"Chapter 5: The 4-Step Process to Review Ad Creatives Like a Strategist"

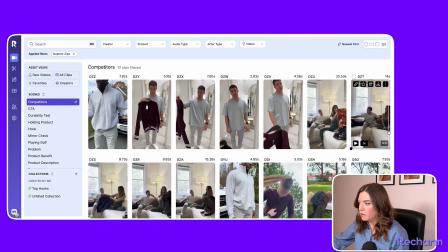(4:04)
So I'm gonna go grab 2 more clips of
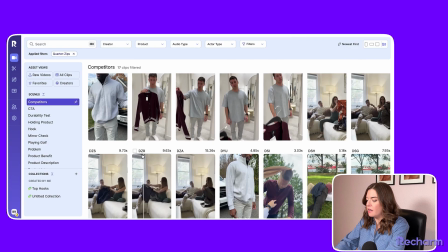(4:10)
her giving him stuff, and then the editor can turn it into a montage.
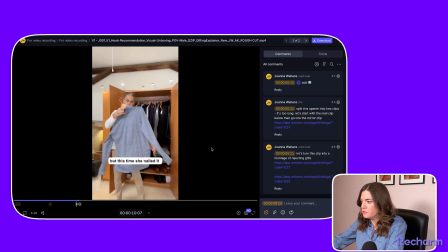(4:15)
Okay, so then this is where I also have an issue. So this time she nailed it with the bird dog's quarter zip. Okay, yeah, we punched in, so we like, yes, this is a long, it was 10 seconds through 13.
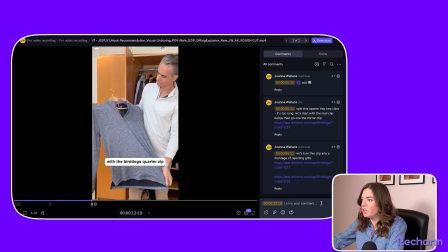(4:30)
It's fine, but I'm realizing that like I would probably rather have him show that she nailed it with a clip of him like looking confident wearing it, not just holding it.
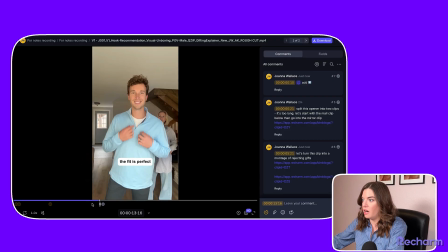(4:42)
So we got the holding and then we're gonna have it go into wearing it. So I'm gonna grab a shot of the same guy.
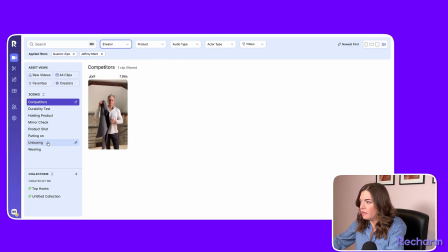(4:49)
He's wearing it, he's looking confident. I like know exactly what clip I want for this.
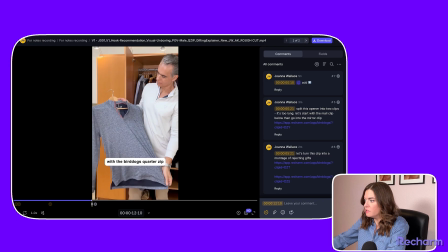(4:55)
Here we go. He's walking outside his house. Okay, so Instead of punching in, let's switch to a second clip of him looking proud of his work.
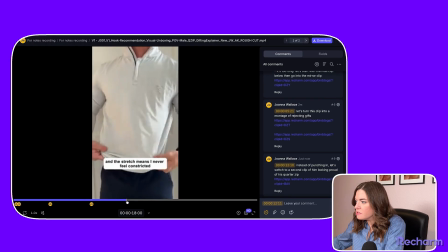(5:11)
Going through, loving this. This is all good. Okay, I think that's it.
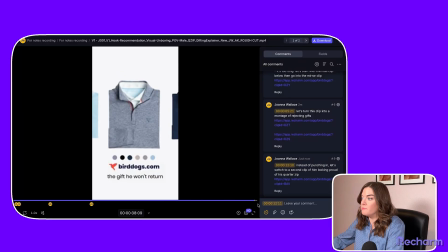(5:17)
Those are all my notes. Not too shabby. So we're gonna send this back to the editor and we will get into round 2 of notes. All right, so we have the second version back and we're gonna review it. This time I'm gonna watch it twice. I'm gonna watch it once just to make sure that all of my notes were applied, and then I'm gonna do it one more time for a QC. If there are still notes that I have, obviously, like, I could continue giving notes. Hopefully this is our last round. Oftentimes it takes more than one round of notes to lock this. That's totally fine. We are just condensing this for the purposes of this video because it would be real boring to watch me go through 5 rounds.
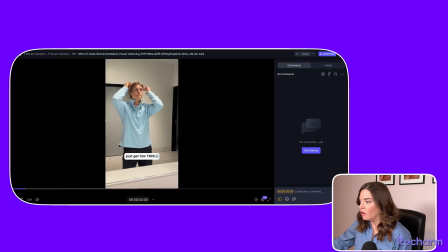(5:53)
Okay, I'm watching it. All the notes are applied. I'm liking the vibe.
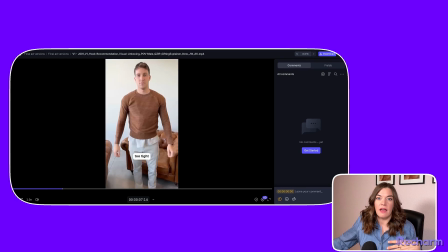(5:59)
The hook is more thumb stopping now. The pacing is better and the problem hits harder. So I feel really good about this.
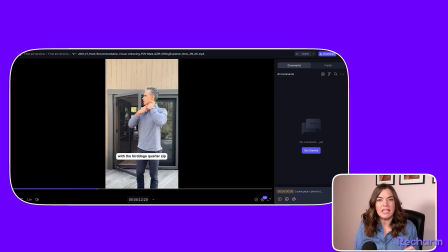(6:04)
Nothing fundamentally changed. It was just like little tiny tweaks to just strategically tighten it up.
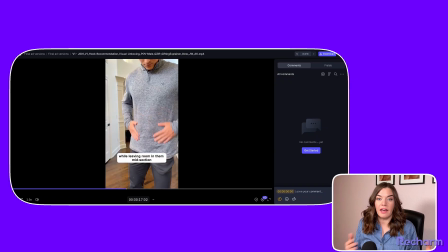(6:09)
And now that we've locked V1, I can tell the editor that I'm ready for V2.
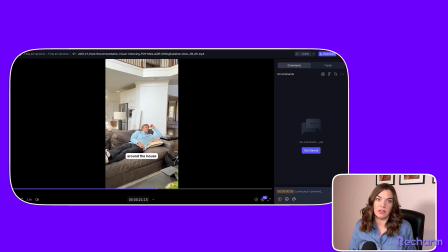(6:13)
And the only thing he's really gonna be changing is that hook and the little bit of copy in the beginning of the on-ramp.
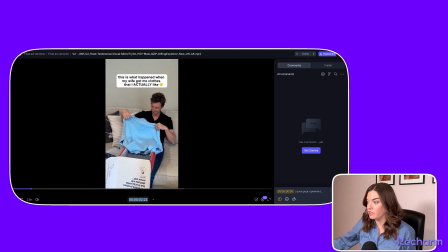(6:18)
Okay, great. I've got no notes. He did everything I said. And I really like the location of this copy. It's near the product. It's above his head. So people like generally are like looking at a human's face. So I wouldn't want this copy to be super low. And if it was really low, it would be over the box and the box has copy on it.
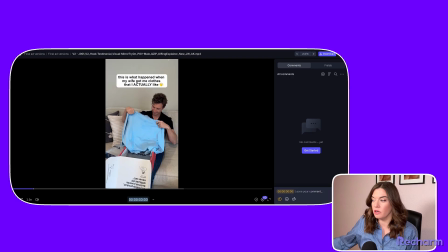(6:37)
And like, that's just complicated and distracting. So I really like what the editor did here and where he placed the copy. And we got that actually in all caps to break up the text and really emphasize the emotion, along with the emoji that also emphasizes the emotion. And then here he did she's instead of my wife. We're good. Okay, so now my editor can move on and do the other aspect ratios and call it a day. When I'm reviewing other aspect ratios, all I'm really looking for is to make sure that I like where the copy placement is, if there's any issues with where the clip got cropped, where like the focus is no longer what I want it to be focused on. Really, really minor stuff. Aspect ratio versions should be a really fast thing. You're not going and doing like a whole different round of notes on the same video, just in a different shape.